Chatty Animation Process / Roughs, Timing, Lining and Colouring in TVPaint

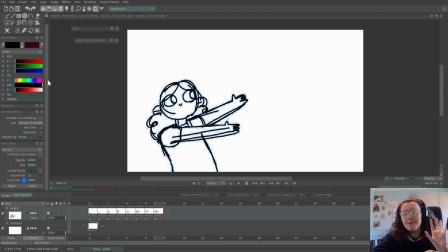So not a lot, but sometimes it's enough to be noticeable if you have a crisp, like hand-drawn frame next to one that you've altered with the warp tool. So the only things I'm going to change on this are the rigidity and the square size.
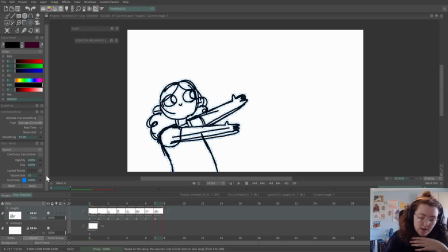So as you can see, the points are quite small at the moment. I'm just going to make them slightly bigger. And then I'm going to lock certain points and down here, just so that they don't move. So we want the hands to come down slightly.
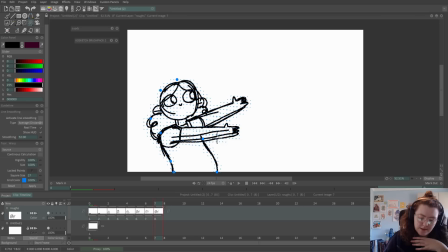I'm just going to lock that point. So it's not exact, and some bits are warping in ways that I don't really want them to, and they are pulling on other bits. So you can get around that by adjusting the size of the squares and how rigid it is. I like to keep my rigidity quite high,
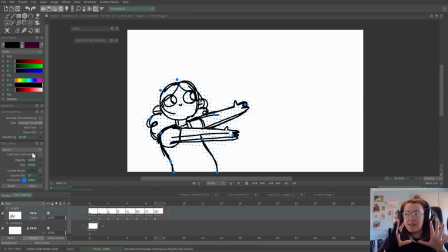and then the square size around like 20 to 30, but it depends on like what you're animating. If you're adjusting a finished lined frame, you'll probably want the square size to be smaller to reduce the impact on the rest of the lines,
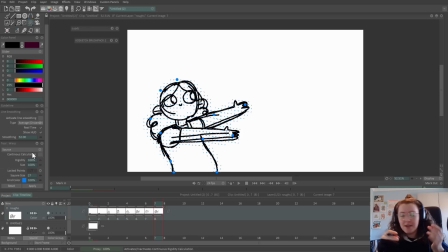but since it's roughs at the minute, it doesn't really matter for me. So I'm just going to press enter, and that will save the change. So if I go back to my stroke tool, okay, no, that looks a lot better.
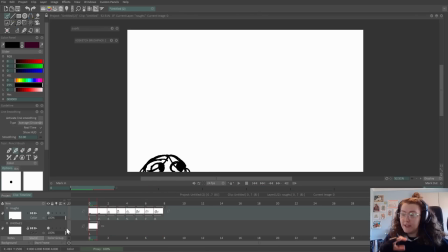Okay, I think we're good now, so let's do the timing. So I've started using 24 frames per second. 25 frames per second is what I was taught with at uni. It's actually UK standard frame rate, but everywhere else seems to use either 24 or sometimes 12.
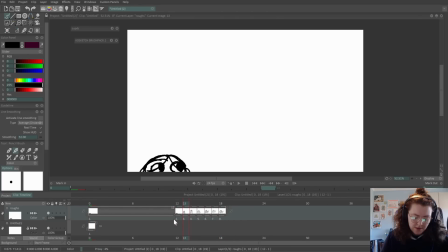I want this to last. So I want this to last for 12, and then the eyes are gonna shoot over. Let's say that's another let's say that's 8.
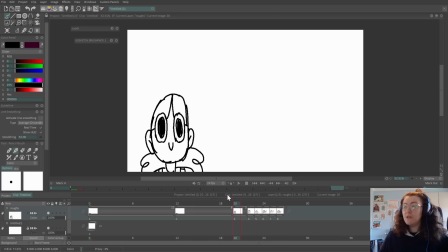And then we have this one, which is going to be a 2, because smears are very, very quick usually. So, and then we have this, and that's going to be about 6, 2,
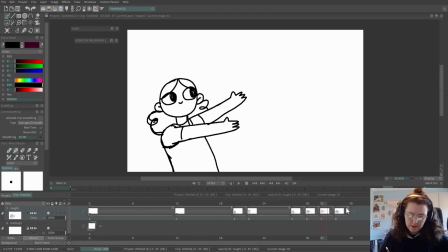and then these ones are going to be 2s because the movement settles in and then they're going to hold.
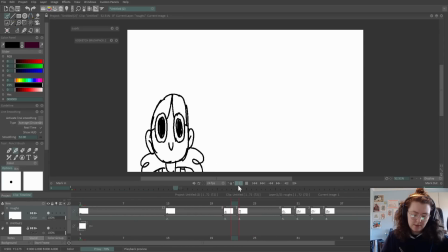If I play this through, that is a bit quick. So I want this frame, just from looking at that, I want this frame to last a little bit longer. I'm going to make that 18.
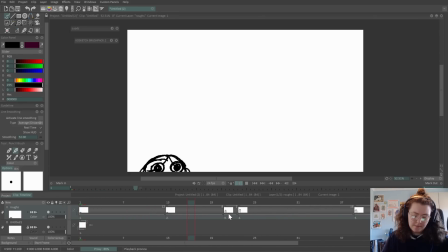I think I'm going to change some of these to 4s. And I think I'm going to get rid of that one. I tend to change my mind quite a lot when I'm working. So 2, 3, 3.
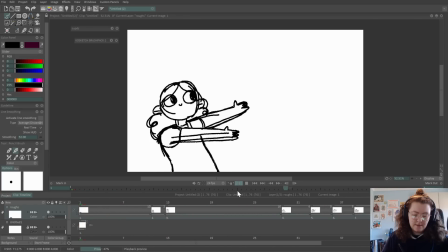So with little animations like this, I tend to jump straight in.
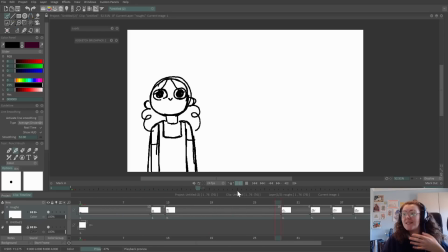I don't think too much about it other than the main poses, and then I mess about with the timings for a while. Usually it takes me a little bit longer to be happy with the timing, but this one was fairly quick.
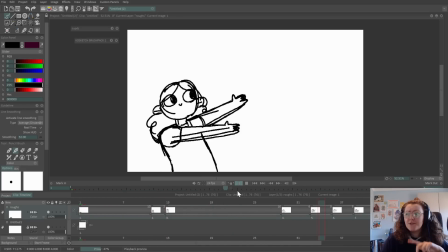So I think I'm going to add in a couple of extra frames just around here.
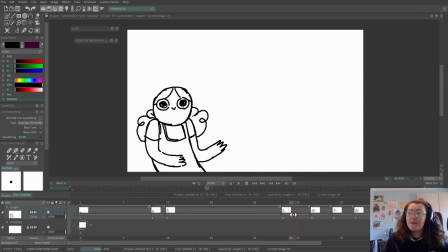So like either side of this pose. So we're going to have one here, and then one there, and then I think we'll be good to go on to the lining. So this pose, we're going down to up.
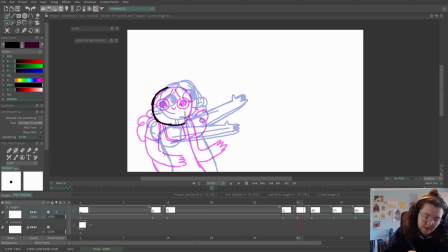Okay, so I'm going to draw around the head again from the previous pose. We can sort of keep things a little bit more consistent.
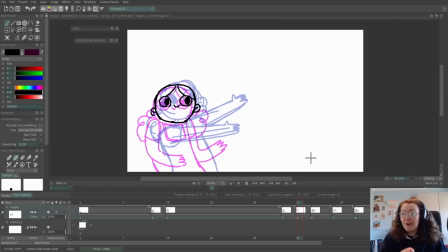So for this in between, the posing of this frame will be closer to the drawing in pink than the one in blue. So when you have a slow movement, the frames are closer together, but when you have a fast movement, the motions are a bit further apart.